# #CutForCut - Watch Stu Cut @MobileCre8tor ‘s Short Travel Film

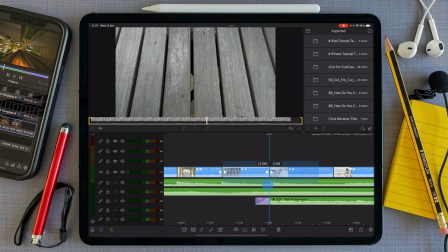16:17 Again, just moving the direction of the clip.
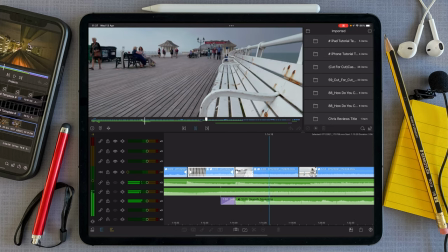16:24 Give me a bit of a focus pull.
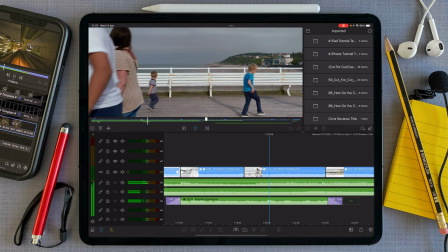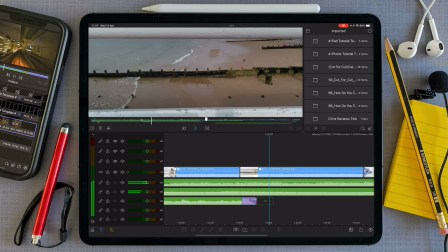Do you need that focus pull. I don't think so actually, so what I'm going to do here is cut that out and then we're just going to balance up the shot.
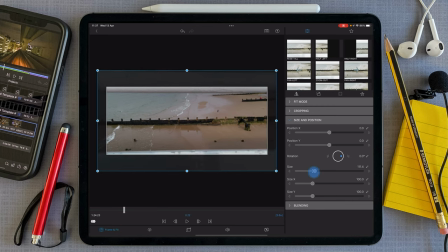16:51 So we will give ourselves a little bit of room, zoom in a tiny little bit and then just straighten the horizon. And the interesting thing is I'm looking at the bottom and the top goes out of position so we need to kind of maybe
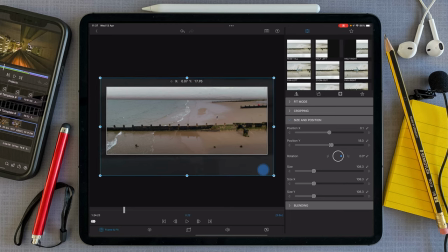17:08 lose the bottom and just lean into the top somewhat.
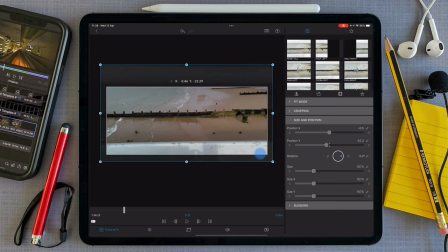17:20 Or do we lose the top lean into the bottom? No, I think we go this way.
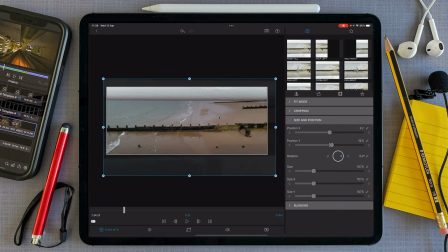17:28 Just a fine line between the two. Play through.
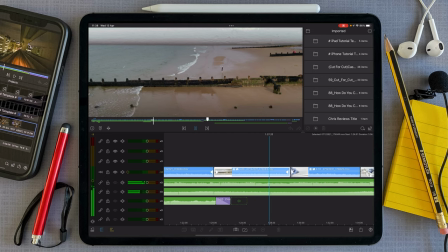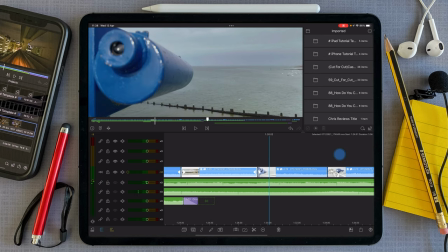17:41 This is a good focus pool because you are. It makes sense to me that we reverse this clip because you want to see the telescope and then see what it's looking at.
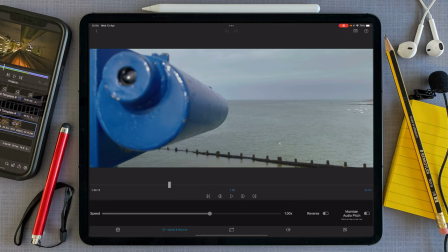17:55 So if we go into speed and reverse, I will reverse the clip.
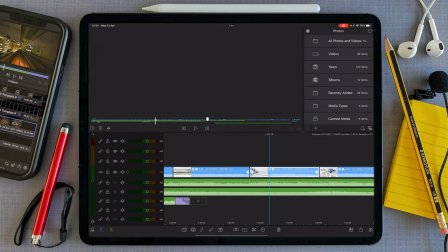18:01 Then we come back out and then this time it jumps to here.
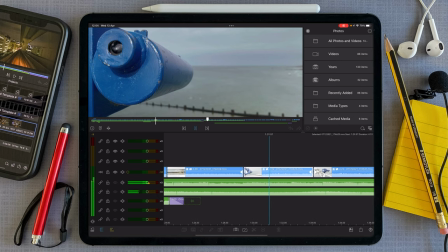18:08 So telescope first and then where it's looking at. Sadly there's nothing of great interest out there in terms of a boat. It still gets the point across and then we go into this shot. This again comes back to this is a tight shot, this is a wider shot.
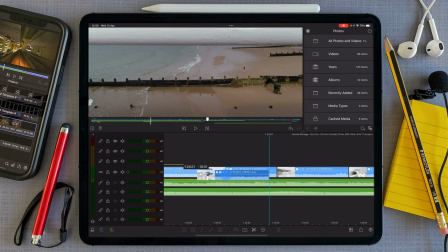18:28 So do we want to maybe swap these guys around so that we go from here
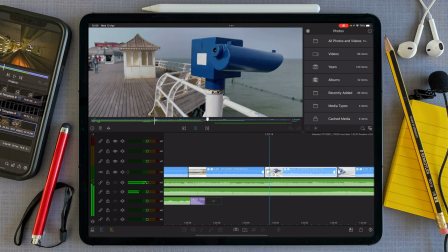18:36 using the pier edge then to here and then to here now again this is a focus pull there to there a bit more subtle
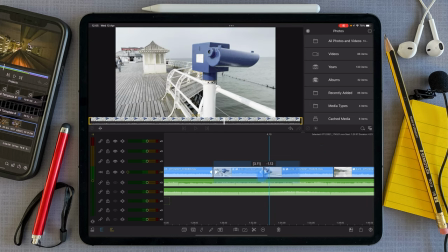18:50 maybe take a few seconds off of it cut the beat and play
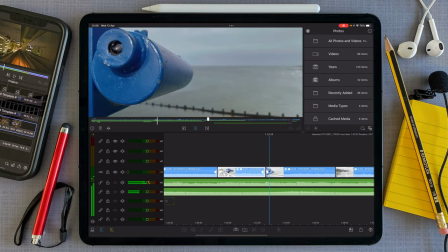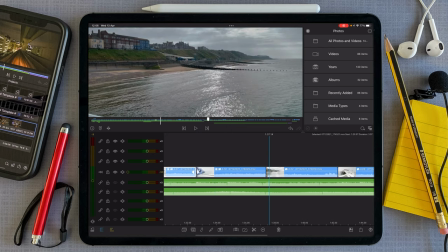19:03 yeah that makes sense now then we've got a shot of chroma itself Which I think is particularly pretty. One thing that is just irking me ever so slightly is that little bit of pier at the bottom corner that's distracting.
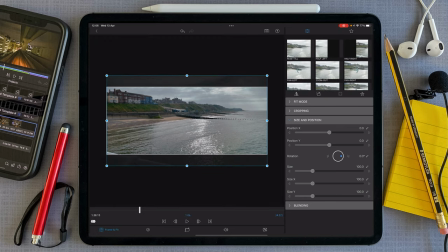19:21 So if we go into the frame and fit and I think we'll just choose to just move it slightly out there, we have a tiny little bit more sky. And you've got some sort of nice rays going on there. So let's appreciate it.
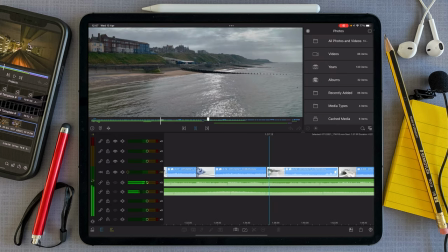19:35 That's all I want to do with that, just make this clip a little bit cleaner.
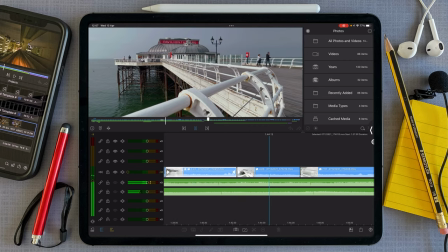19:39 nothing distracting that takes us back to the pier that's fine and then this shot of the water
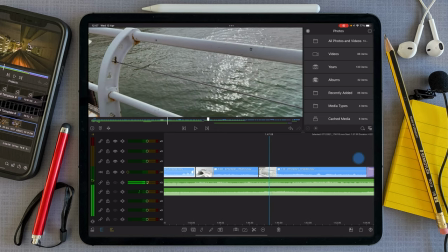19:51 personally I think this is too long so we've got it so that the water's sharp and then it goes
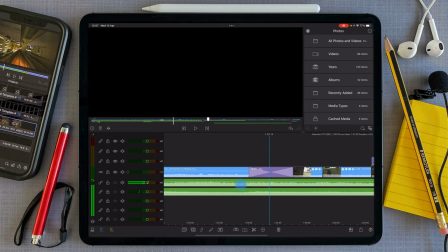20:02 away it's just a kind of blurred resolve dip to black kind of situation
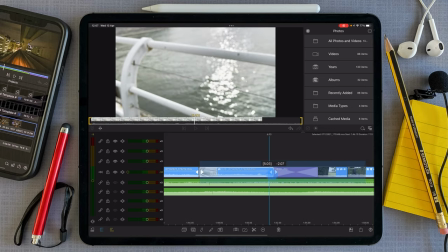20:11 what will I do I will just reduce that down a little bit and this is where we're going to have to
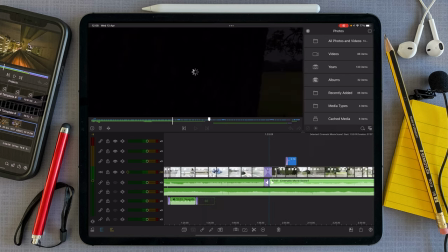20:17 reduce the length of the music as cinematic movie scene music.
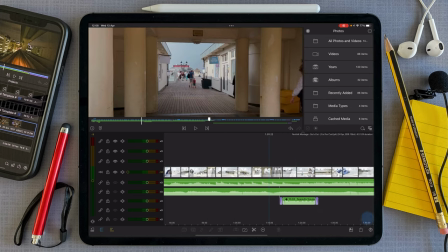20:23 Let's have a look.